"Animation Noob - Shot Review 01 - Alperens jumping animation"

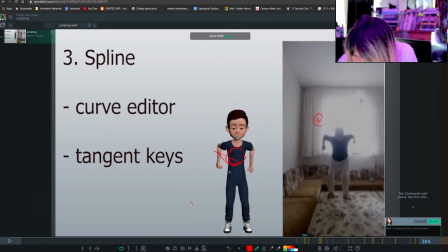256s
He's already kind of coming down hard already. So you're just kind of making this pose a little bit more similar to that pose. Oh yeah, that would look cool, because then you brought down all of the body already and the hands are dragging behind.
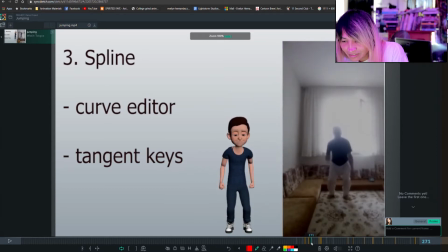276s
So then those hands are going to whip down, and then he's going to launch off super hard here. He's going to be like, wham.
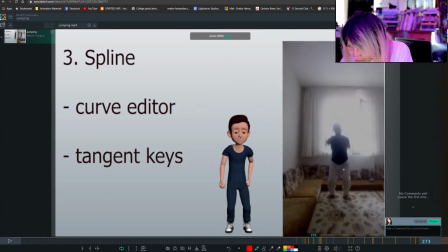296s
Looking at the reference, I would probably even drag the hands a little bit more, which you're actually kind of doing here already, so cool.
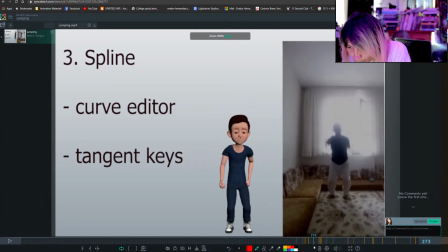And then with this pose here,
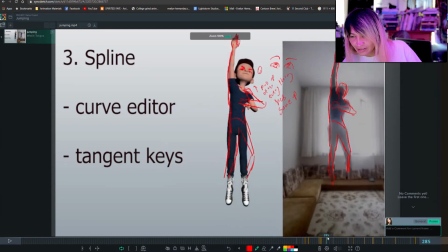324s
yeah, extend your character. I think I did it here. Oh, okay, there we go, yeah. So here we got the shape there. So I want you to get that shape in there.
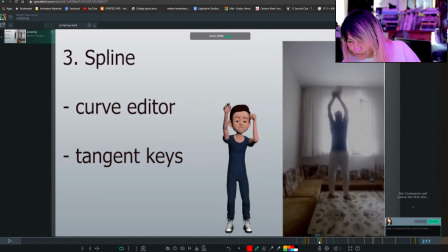334s
And then I also talked about the foot sticking to the floor until he's fully off of it. That's super important.
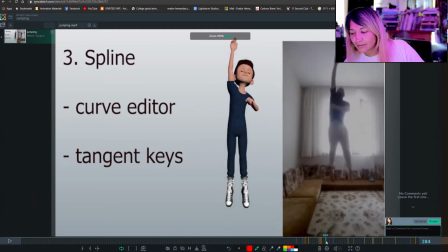345s
Then I also mentioned the eyes. Do you want them open? Do you want them closed? Because here you can't really tell if he's going to have them open or closed. It looks like his eyes are supposed to be open, but from what we see on the screen, his eyes look like he's squinting.
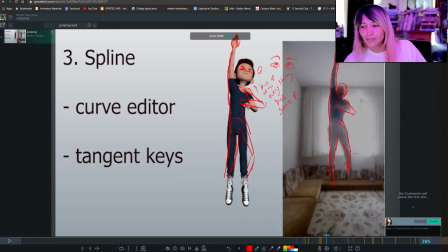364s
So I would make the choice of opening them up and making them super wide so we can see it from here visually, or closing them if he really feels like he's going to close them.
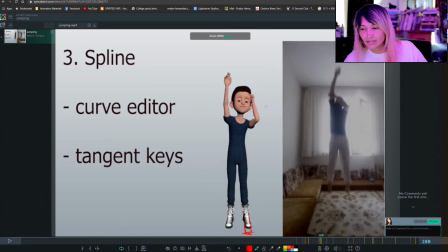378s
I think his head's going through his forehead there. So watch out with that. And you're doing other things over here.
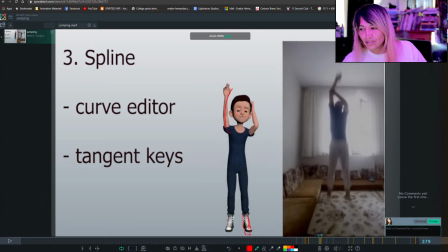395s
Like when you extend it out, you got this shape going on over here.
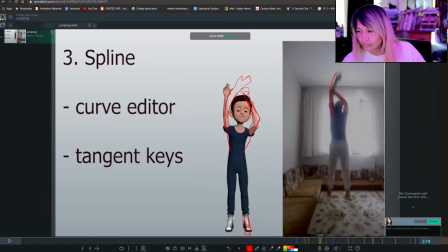You got that shape going on.
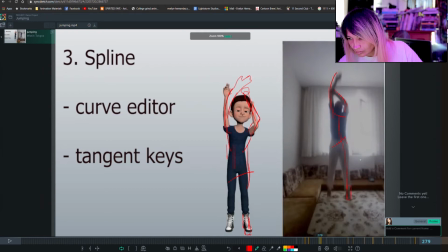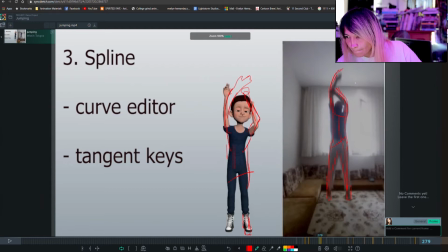So try and get this fluidity from here over here.
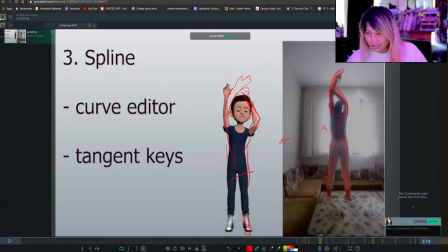452s
Make your character have these kind of shapes. Just because then it'll be a little bit more appealing.
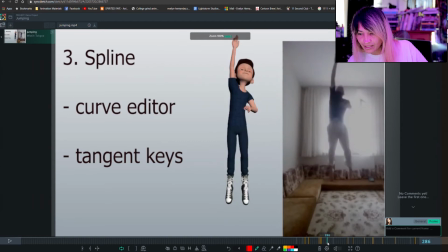462s
Then we go into here. Yep, we talked about that. Bring up his legs a little bit. Go over. Oh, you see this? Okay, yeah, there we go. So we got this. You want to kind of kick up the knees a little bit. We'll follow through action and get this nice shape over here, which your reference was giving you a really nice shape.
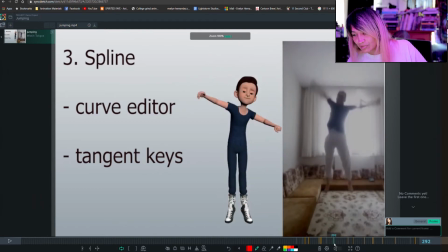482s
Your reference is giving you a lot of really cool shapes. You just got to take them and put them on this character.
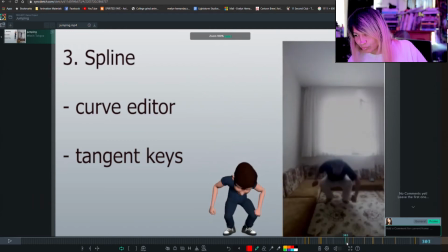488s
Because sometimes characters can be a little boxy. You got to kind of loosen them up a little bit.
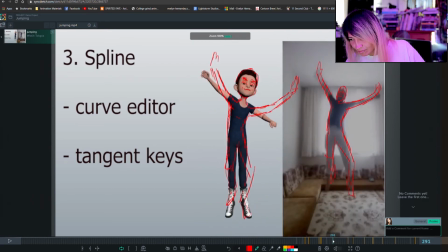495s
You got this shape here. You want to get that there. And then when you're up here, you might also want to hold this.